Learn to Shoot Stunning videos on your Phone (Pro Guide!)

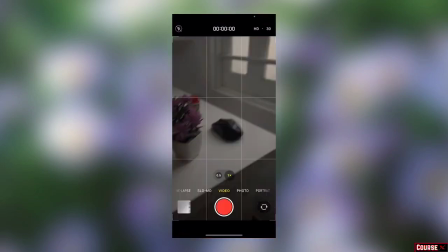(4:08)
Go to home screen, fire up the camera, and let's open up the video.
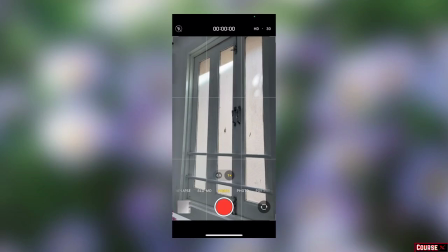(4:16)
Now you see the flickering, the insane amount of flickering there is.
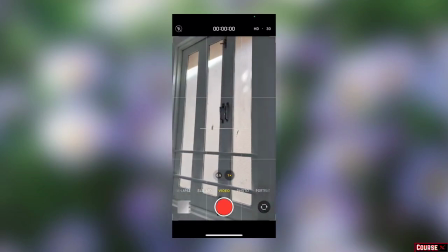(4:21)
And here it's not, but here the flickering is wild.
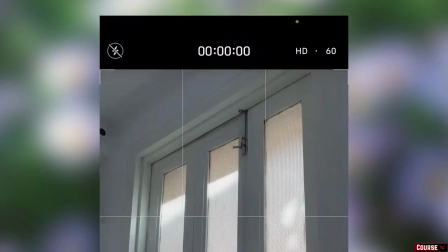(4:26)
So what I want you to do is switch over to 25 frames per second,
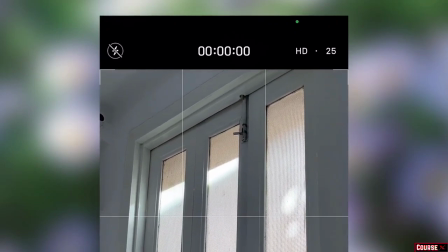(4:31)
and the flickering is completely gone from the shot.
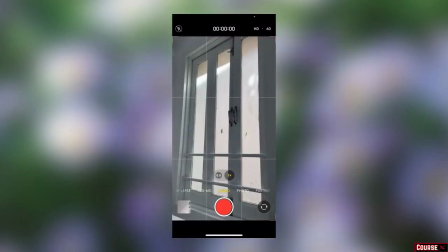(4:36)
If you switch over to 30, it is still flickering, and 60, it's flickering even faster.
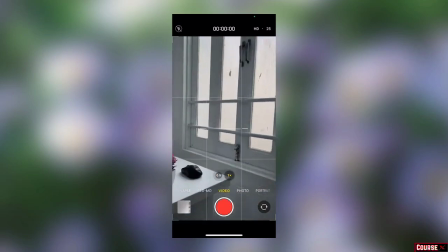(4:43)
At 25 frames per second, there is zero flicker. So this is the use of PAL format.
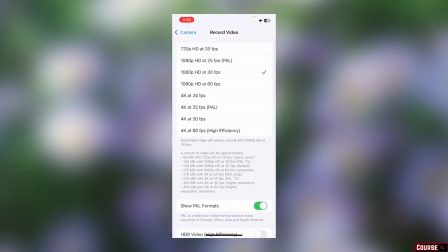(4:50)
Again, most lights flicker like this, most external lights anyway. I'm personally using a ring light, and basic fluorescent light. So I personally shoot at 4K 25 frames per second.
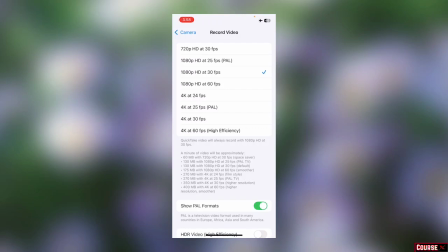(5:05)
All the indoor videos and outdoor videos are shot at 4K 30 frames per second, but an extra tiny bit of smoothness. I rarely shoot 60 frames per second. Let's head down. HDR videos.
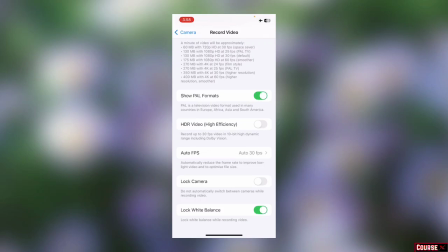(5:21)
You should never shoot HDR videos because color grading them is a pain. Using them anywhere is pain. They generally look terrible on most social medias. Auto FPS is it reduces the frame rate to improve low light video and optimize file size.
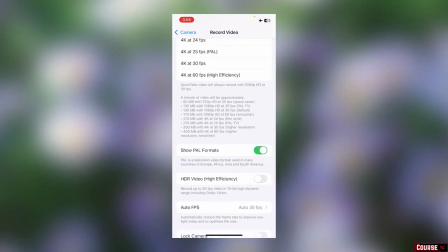(5:40)
What it does is, for example, you're shooting 4K 60 FPS in low light and the phone is unable to shoot properly and it just bumps your FPS down to 30. Lock camera is it does not automatically switches cameras while recording a video.
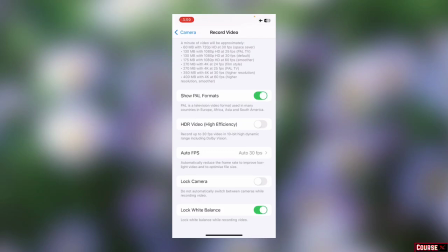(6:00)
You should enable that. I haven't because I rarely switch cameras or something. Lock white balance is the most important setting if you're using the default camera app. Let me demonstrate. Let's disable lock white balance and see what happens.
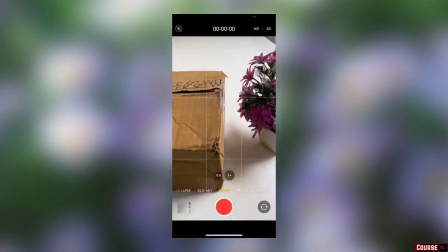(6:17)
Fire up the camera app, go to video, and here are some of our objects.
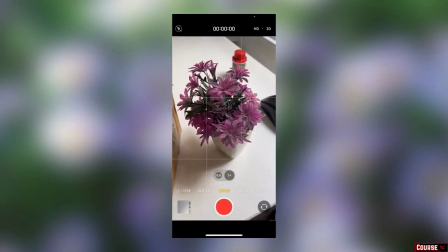(6:23)
This is the mouse, this is a beautiful artificial flowers, and this is a wooden cardboard box and our laptop.
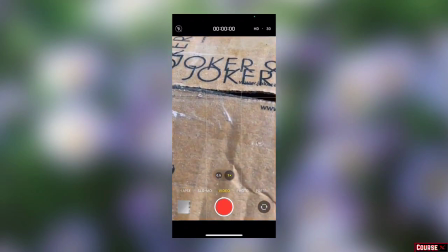(6:32)
Let's demonstrate. If I go close here and look at how blue the shot gets. The thing is, the box is a very warm color. So the iPhone is trying to balance the warm color by adding a lot of blues.
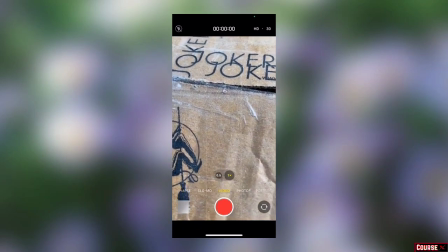(6:47)
So let's move the camera to the flowers and look at how it switches. And let's do this again.
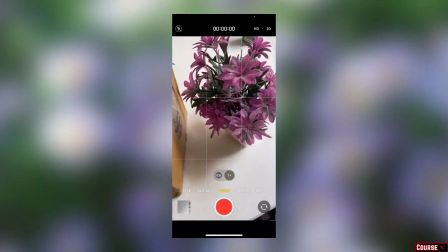(7:00)
Ultimately, what happens is if you're recording cinematic videos, white balance changing between your shot is going to look terrible.
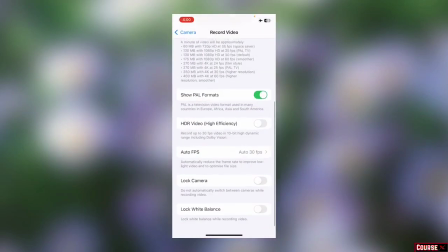(7:08)
So what I want you to do is lock your white balance and
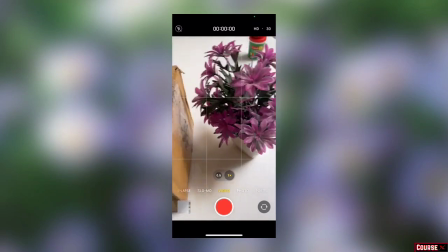(7:16)
start your video at the proper white balance point.
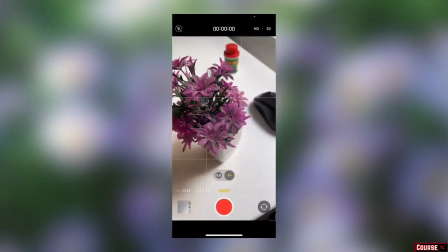(7:20)
For example, if I want to record this movement, I'm not going to start the video here because then it's going to
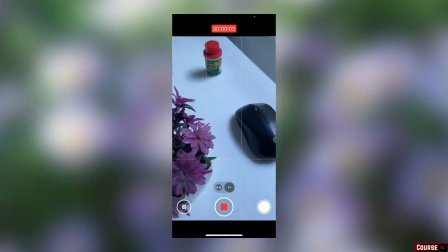(7:29)
record a blue looking video and it looks terrible ultimately.
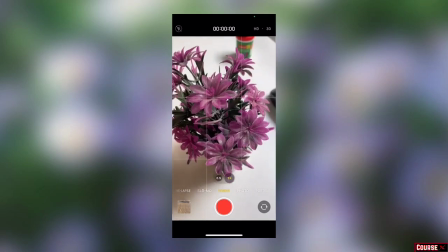(7:34)
What I'm going to do is start recording here because it looks the best in terms of color.
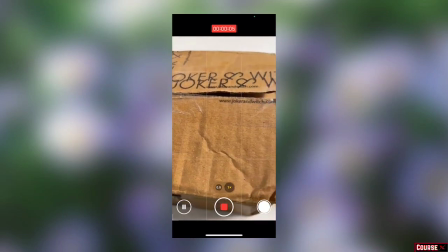(7:40)
Then I'm going to go to the box and record a shot like this.
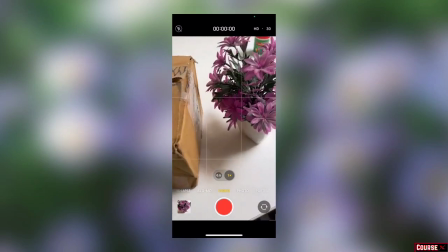(7:47)
And this is going to create a huge effect.
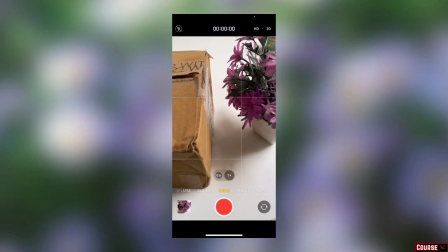(7:50)
I wish there was a slider where we could adjust the white balance, but there isn't in the default camera app. You can also control your exposure and focus. Let me show you how.
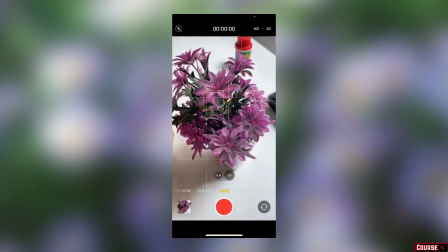(8:04)
You just tap on your subject and you can lower your exposure like this by dragging it down,
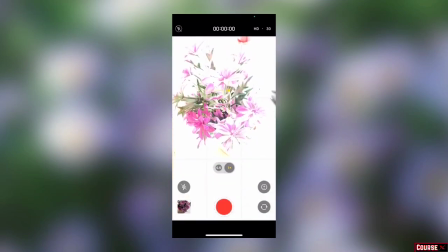(8:10)
and you can increase your exposure by swiping up. Don't go crazy with it, is all I'm saying.